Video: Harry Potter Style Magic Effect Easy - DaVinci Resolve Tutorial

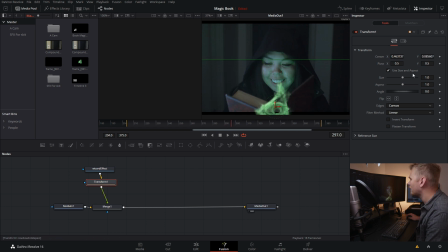4:29 Great, it's gonna be way in the bottom, and we can shrink it down in size. Okay, we're then gonna start it right down here. And to lock in that position for animation, we're just going to enable our position keyframes and our size keyframes.
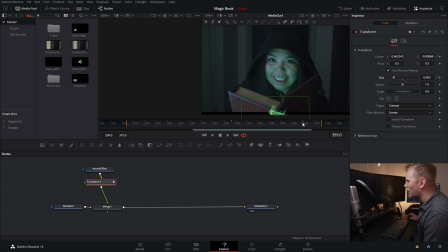4:46 We're then gonna go forward until her eyes are up, way into the air, right about there. Then we're gonna bring it all the way up in front of her face, and we're gonna increase the size a bit. Whoa, not that much. Yeah, maybe like to there. Okay, great.
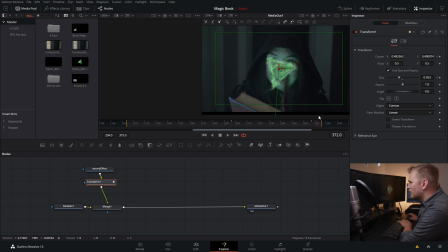5:04 So now we're gonna go forward frame by frame just as the book closes. And what we're gonna do is we're going to bring it down, and we can maybe actually decrease our size a little bit too, so it kind of gets smaller like it's getting sucked in.
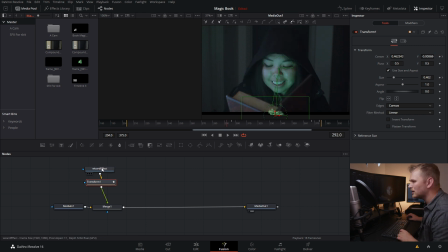5:20 Now let's watch it through and see what we're looking at. I'm gonna come to the beginning. I'm just gonna click off of our transform effect just so I can get rid of this little box. Now let's watch it through. Okay, it's moving up and then it gets sucked in. Okay, that looks pretty good, but you may be thinking to yourself, well, it's on top of the book.
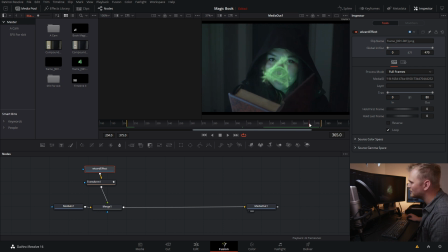5:39 We'll deal with that in a second. So one thing I'm not keen on is as it's moving through the air here, it looks so clear, there's no blur. Well, if we go into our transform effect, we then go into our settings, we can tick motion blur. And now as it's moving fast, we get kind of blurred out.
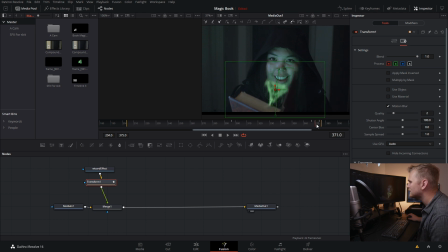5:55 So as we tick it off and back on, you get that nice natural looking motion blur just to make it look a little more realistic.
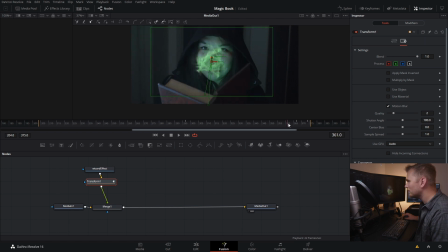6:02 So that's great and all, but I'm finding the motions are still fairly rigid. So what I wanna do is I wanna go into spline and I wanna select my transform one. And as you can see here, it has our size changes and our displacement changes, so where we're moving it to, and as we scroll through, you can see those in action.
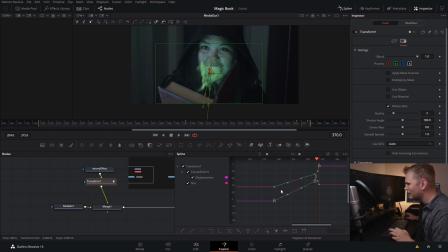6:21 And just super easy, I'm gonna smooth everything out by hitting Shift S on my keyboard, and boom, it's all now smoothed out, and we can zoom in a little bit. And I actually wanna make a little change with my size here. I'm gonna click on that, and I'm just gonna drag this over, so I want it to get bigger before it gets smaller.
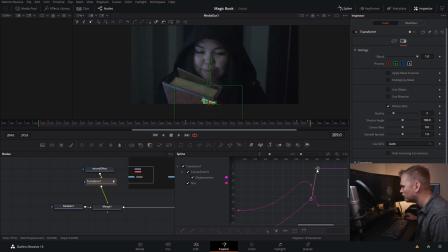6:37 And then I can also adjust the motion of how it goes into the book. I wanna change that a little bit.
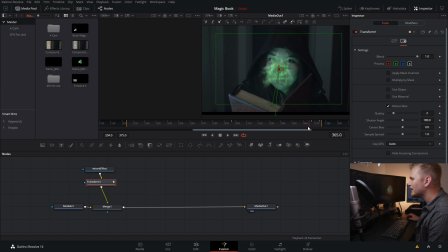6:42 Great, let's see how this looks. Now, let's make it look like it's actually coming out from inside of the book. So what we wanna do is we wanna click on our merge node. Now we wanna create a mask and actually mask out our book so it sits over top of the effect. And the way I'm gonna do that, I'm gonna click on our merge node and hit Shift Spacebar on my keyboard.
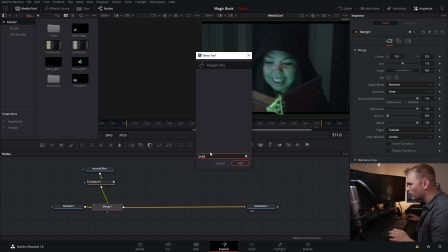7:01 I'm then going to type in poly for polygon and add that. And it allows us to draw a mask. But you may be looking at it and thinking, hey, what happened to my cool animation and wizard effect? Well, it's currently being masked out and any area where we would draw would then reveal it.
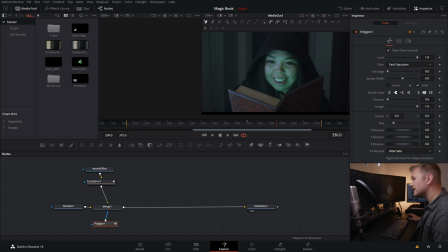7:20 Well, that's not what we want. We actually want the inverse of that. And would you look at that? We have the invert button. Now, anything we draw over top of it is going to hide it. So we're just gonna hit Control Z a few times and we're gonna get to drawing a mask around our book here.
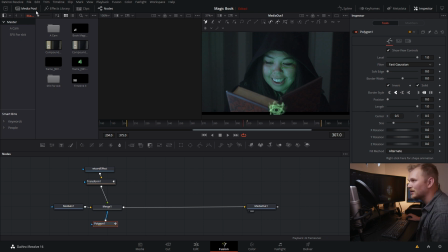7:40 So let's get cracking. I'm just gonna clear up a little bit of space.
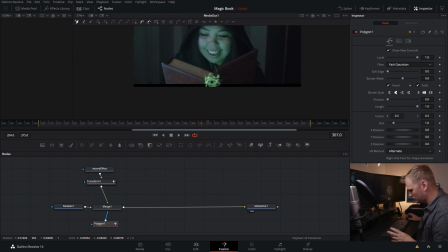7:44 Maybe drag this out a little and kind of zoom in with control and scroll wheel on my keyboard.
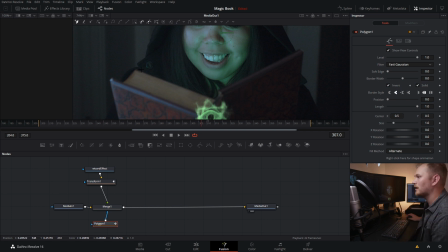7:50 So let's start with our mask.
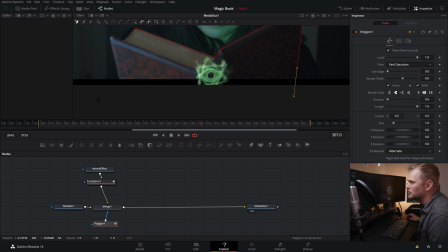7:57 Just super simple, not trying to do anything fancy. Basically just cover the book and you can get a little bit goofy when it's coming to the edges of the book because that's never gonna actually interact with your effect. Okay, great. We're gonna zoom out a little bit here.
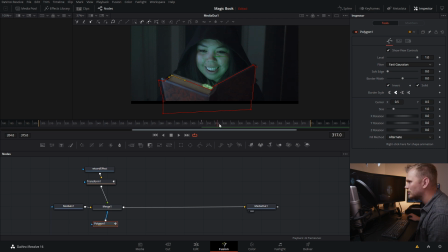8:14 And now we have our mask done, but as we go through the shot, you can see that our mask doesn't actually move.
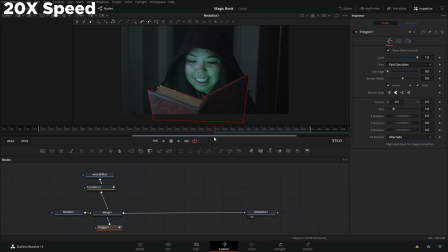8:21 Now here comes the fun part where we actually have to animate it. So enjoy this time lapse of me animating the mask to cover the book.